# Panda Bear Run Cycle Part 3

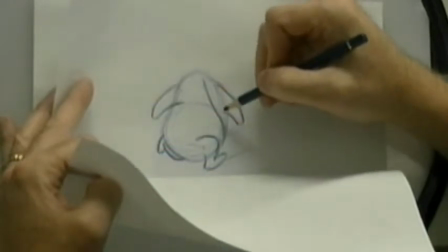I don't necessarily want to put this as a halfway or maybe I do want to put it as a halfway but I don't want to put it as a favor
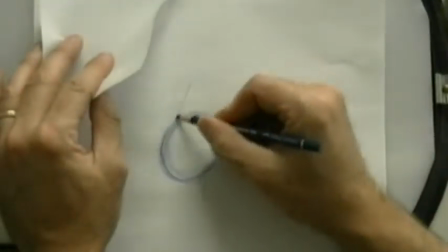because if I put it as a favor it's going to be way up here like this and I don't necessarily like the idea
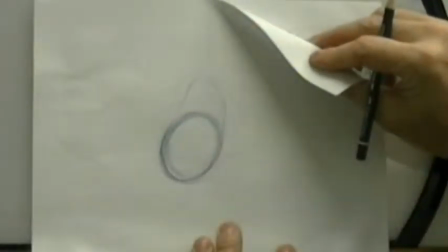of going from all the way down here all the way up to here because a the favor
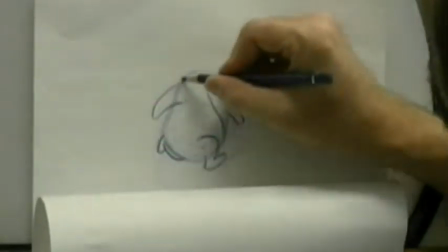to this point here suggests that the arc is going in this direction here but
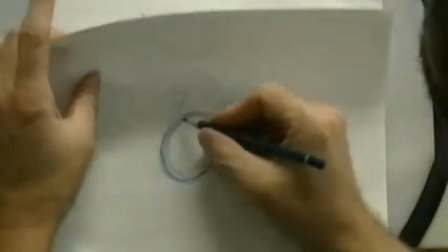I want to create that pull that creates the seaweed which means that my spine should actually be going this way and
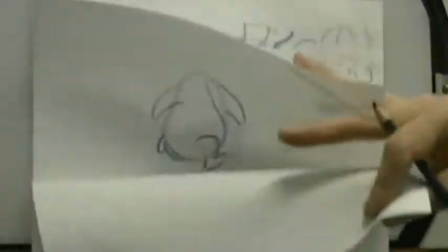that should be the positioning of my body there see that looks better and
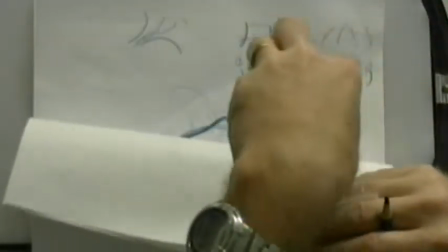it puts drag on this part here which once I put on the character's head I can add even more drag to it by putting the character's head way down here like this.
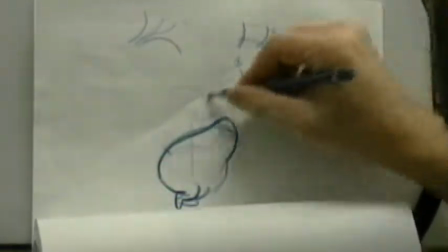So I'm going to go from this position here where the character's head would be up here like that and then snap it to this position here
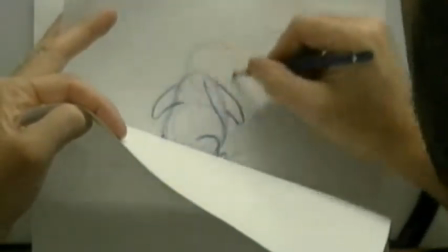like that and then pull it up to this position here but have it still dragging on this one and then as I start to come down in
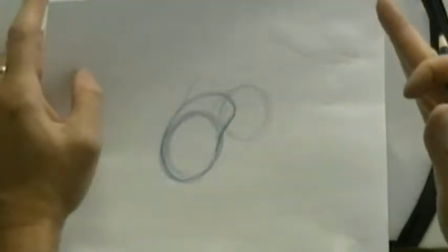my opposite position it'll drag in the opposite direction. So there's my overlapping action that takes place.
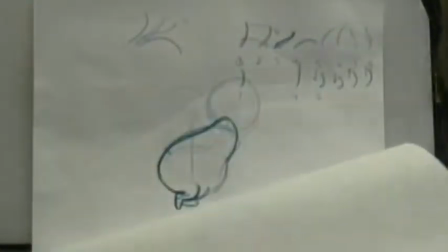Okay so now I've got to get my leg from this position which is here here's my foot position there and
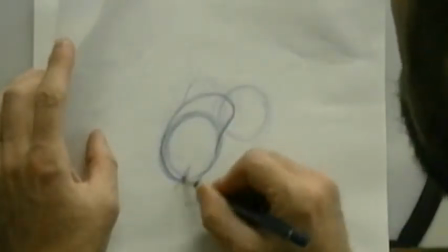I want to start to push off in this drawing here so I want a straight leg toe down bent
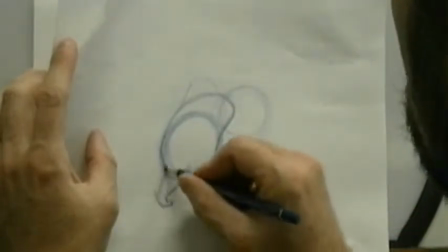foot position like this means that I'm propelling the body up into the
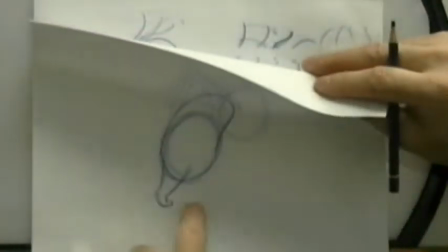air in that position so the foot's pulling back pushing up and I'm
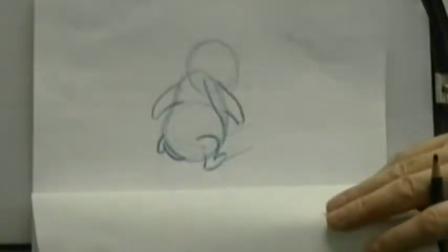driving it up into this position here which this leg is going back to this leg here
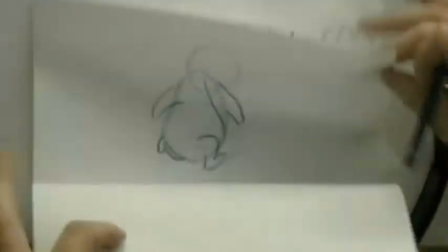because I got to get to the other drawing.
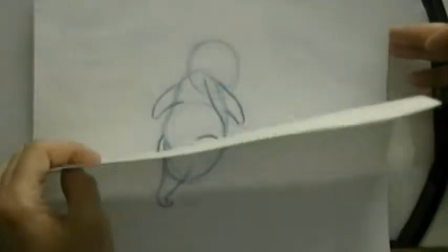It's the opposite of that one. That's number six there, right. So that's the far leg.
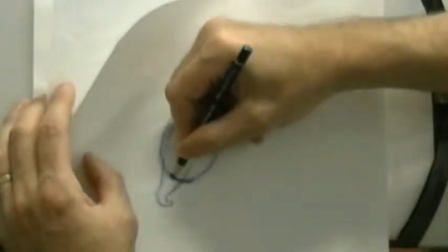Okay, this is actually my crotch right here, overlapping in front of it. So that's the leg that's in the back.
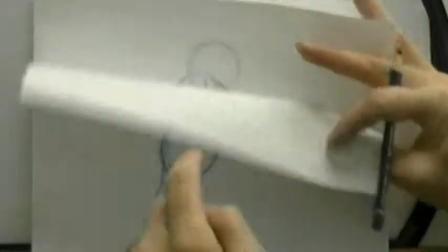The leg that's hidden there is going to go to this position here and it's going to go back to that position there okay
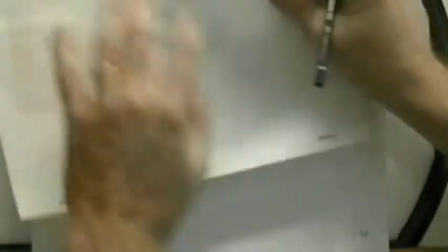so now I've decided that's the action that I'm going to have let's
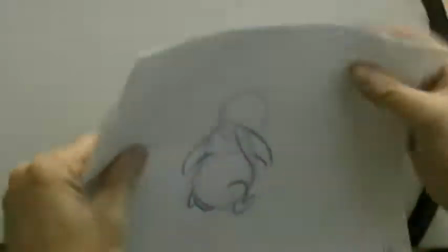take these off flip them and see what the one half looks like
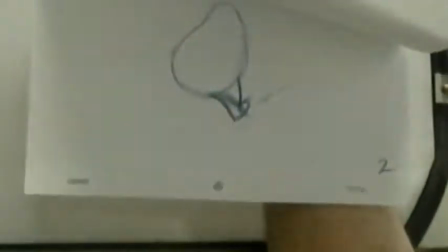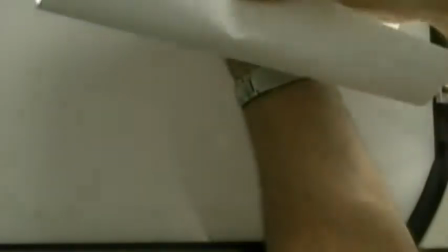see how that makes my character pop right up into that position there now it's a little bit of an optical illusion because it looks like
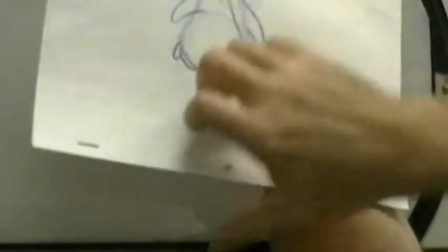that leg becomes this leg forward here but it's actually the leg back there so I gotta put my other leg in in order to make it read properly
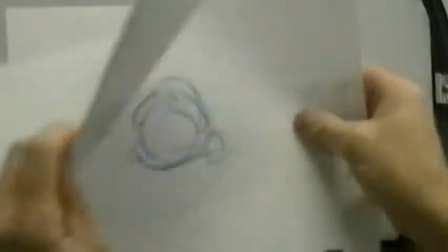So let's go back now and let's do the in-betweens for the legs.
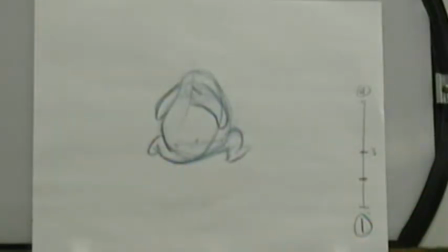So I want to go from this back leg position here, swinging it forward into this position here.
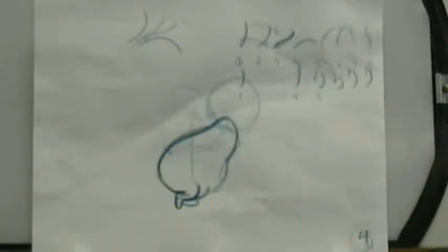And number three was my halfway position.
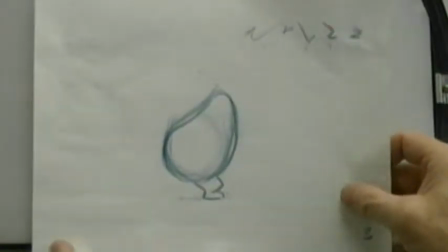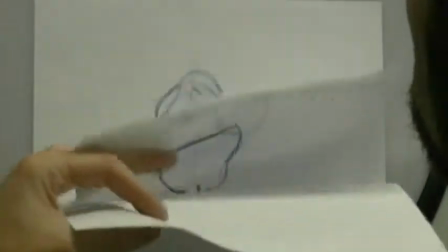I'm going from there to there.
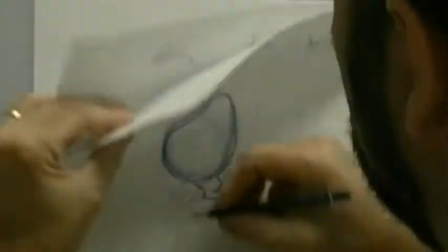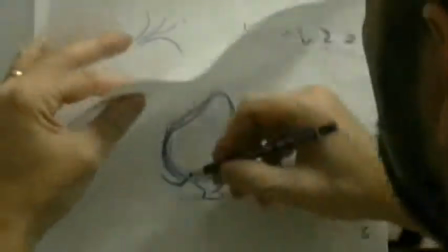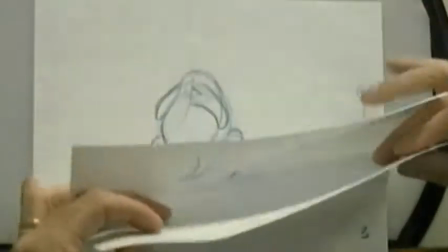So here's where I'm going to apply a little bit of a drag idea. See my foot?
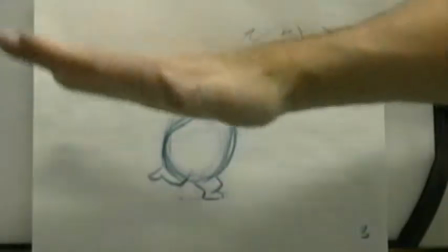So I've pulled the toe so it's curving. that's your pendulum swing so it's swinging like this so I'm putting a curvature on it like this to
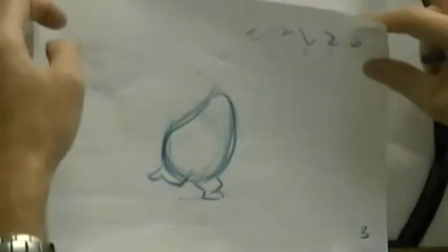make the toe drag a little bit more instead of making the toe lead so it just adds a little bit of an overlapping action to it back
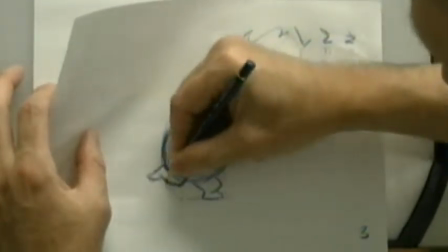of the leg there and
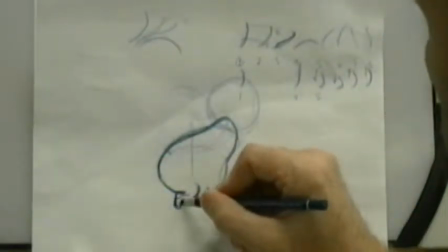I could actually modify this drawing as well just slightly just put a little bit of a drag on it forward
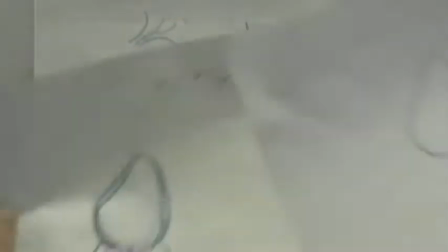so now I'll go back and drop my number two in between in so
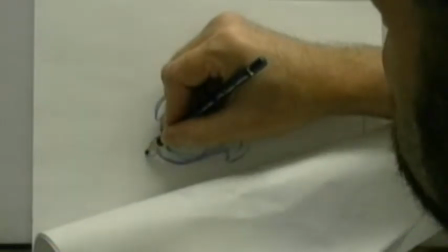what I could do here is I can actually go beyond this point here remember well actually I can't
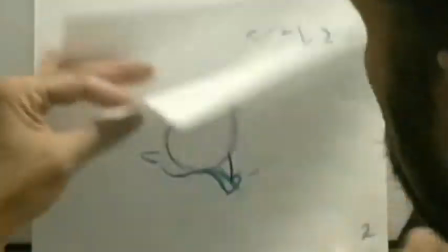do it but I can put a little bit of a pull on it like that yeah
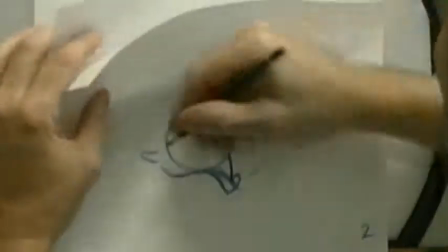so I can actually kick it in the opposite direction a little bit there so that's like my pendulum swing where the ball goes beyond
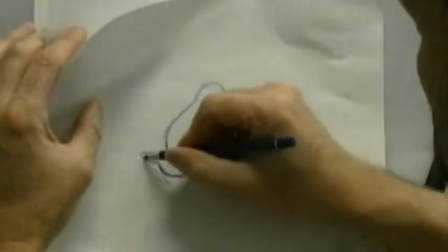up and beyond and then comes back so this part here is all coming down this part here is still going up so there's my pendulum swing Fury in play.
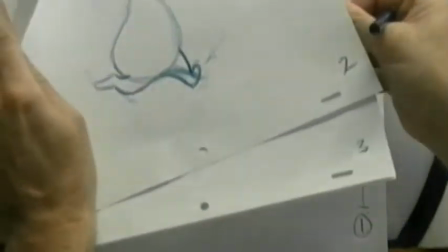This creates a little bit of delayed overlapping action. So one, two, three,
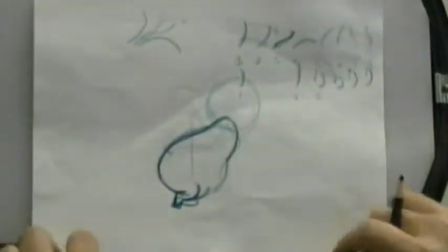four, and then I got a five and six.
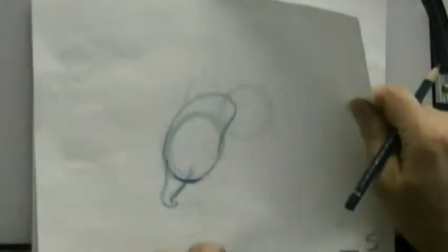Six, I'll do my five in between here.
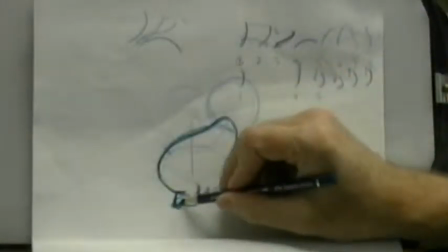So now I'm pulling my leg from this position here forward to this position here.
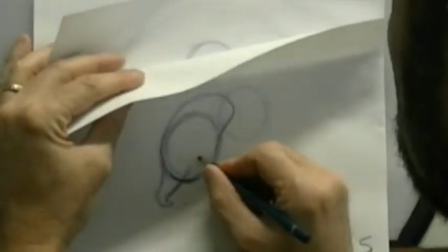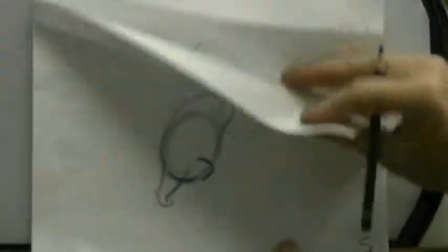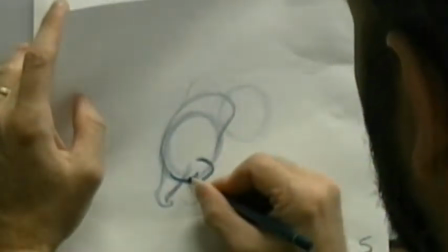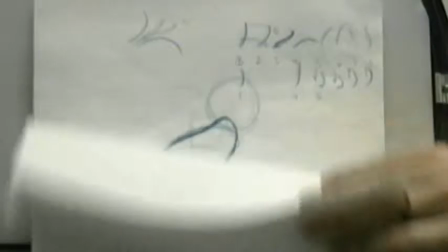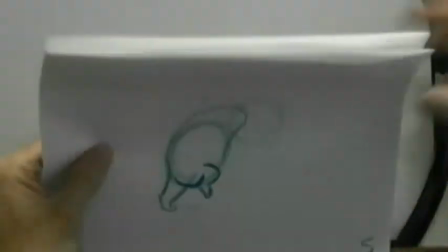Let's take a look at that now Flip.
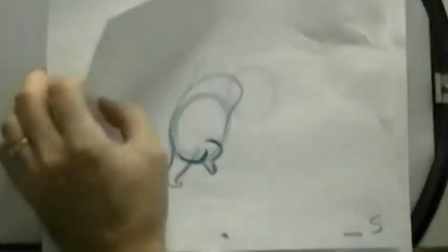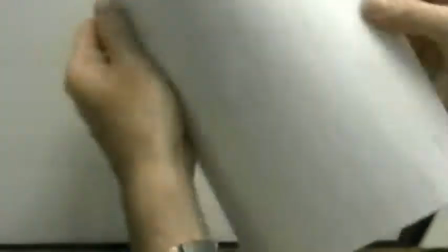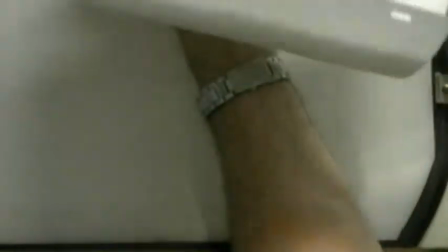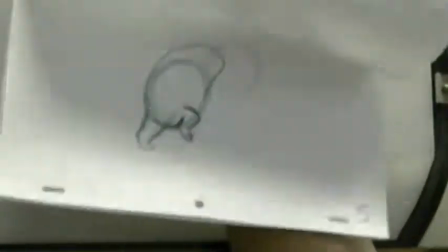That That works pretty good now, gives a nice little snap into the upper position there.
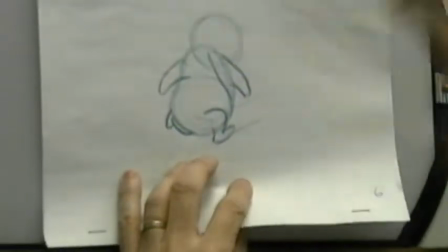That's not to say that I can't go back, like let's say when I take this and I'll do a pencil test of it,
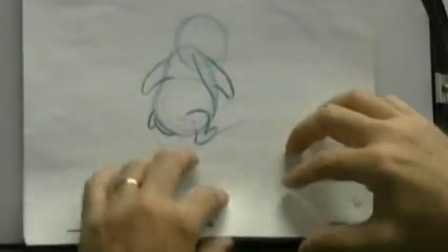see what it looks like shot all on twos, that's not to say that I can't go back now and drop another in-between between these two drawings here and make
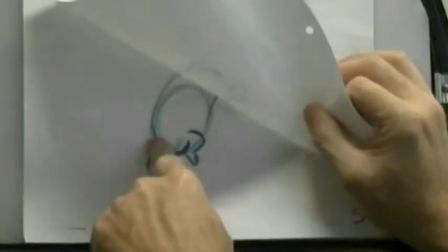that a favor to the foot and maybe a favor up into this point here,
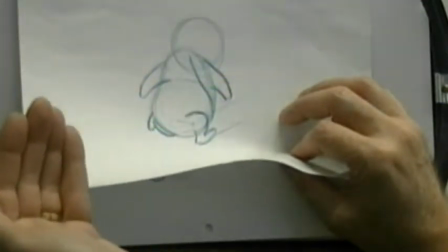curling up and shoot that on ones or shoot it on twos and see how it looks.
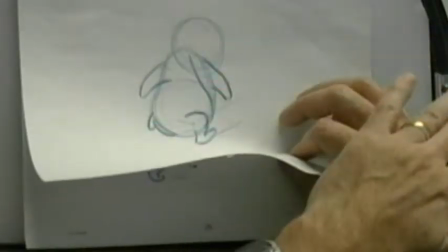just so long as I do the exact same thing on the opposite side to make it symmetrical.
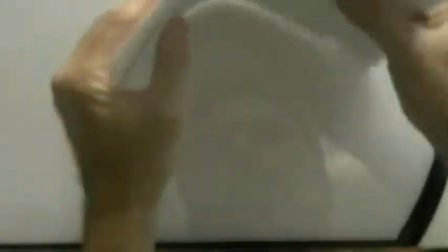But again, that's a timing issue that I can deal with later on.
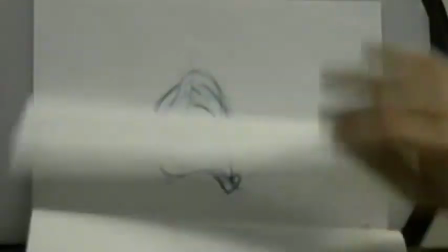So that now gives me my one half on the one side there, not counting the arms, which I'm going to do next.
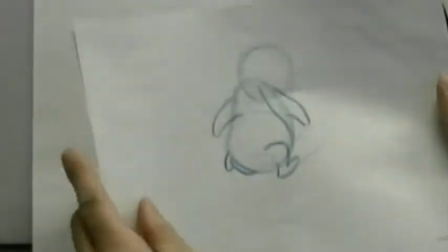So let's take our two key positions here, one and six.
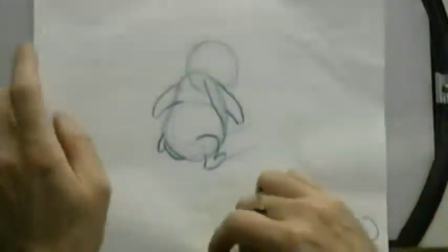Just put a circle around this to make sure I know that it's a key. okay so my arms are going from this position to this position here so
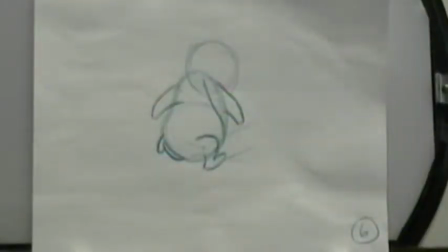I've got my in-betweens here my
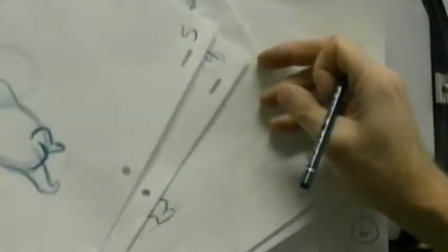four in-betweens so now I get to choose which is my halfway position on this so
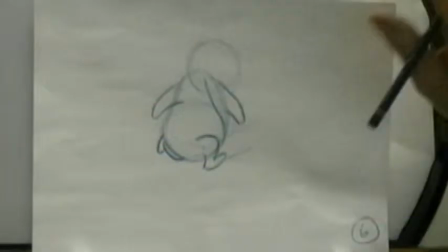by looking at the action forward and back here's my arm in the forward position here I'm
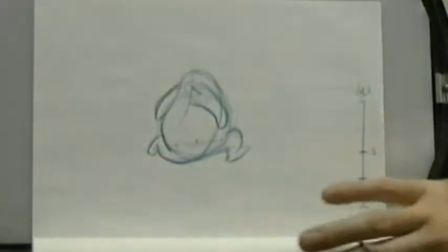going to be swinging it back to this position here so
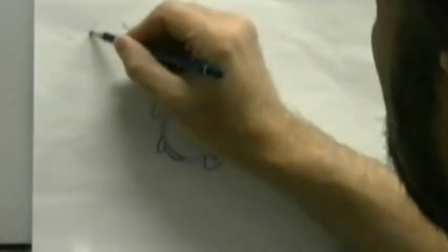arm is going from here back to here and I've got four
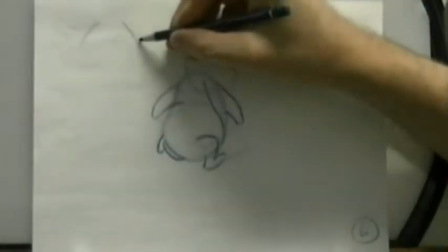drawings to do it in so from my forward position what I'll probably want to do is I'll
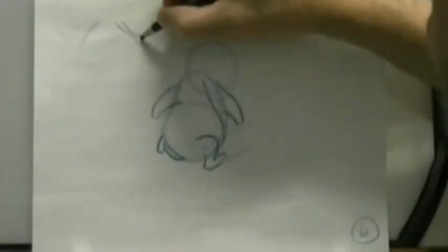probably want to do a reversal that goes like this so that this part
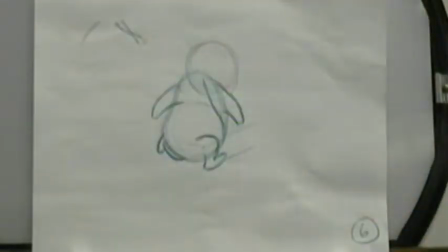is going back in this direction here while the hand still continues forward to create my overlapping action then I'll want to have a drawing that comes
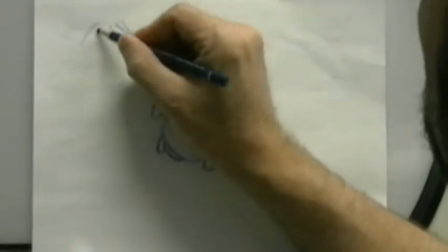like this to this position here and then probably a drawing that favors over here into this position here.
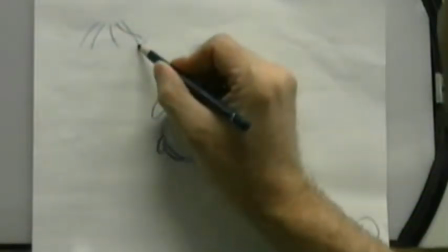All right. So my action is going like that and then swinging back there.
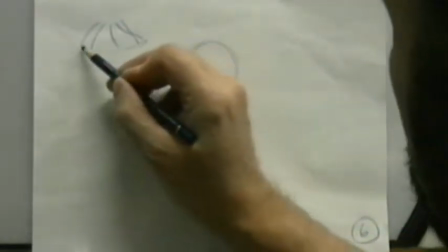Is there any point between this point here and this point here that is halfway on the tip?
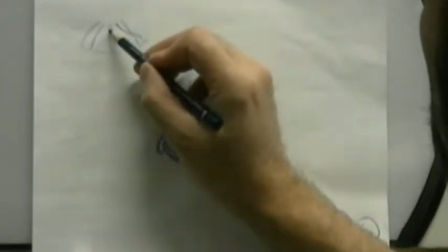No. Is there a point on the shoulder which is halfway? Yes. Right there.
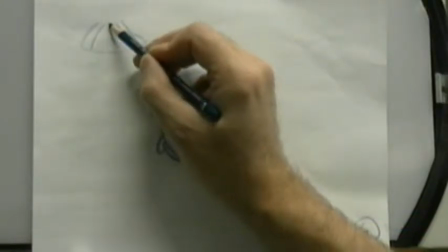So this is my halfway
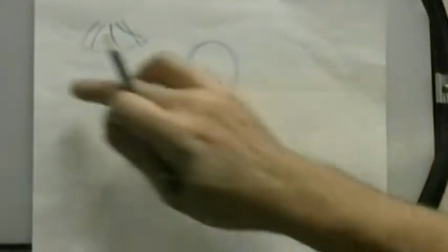One, two, three, four, actually I need one more because I've got four in between, sorry.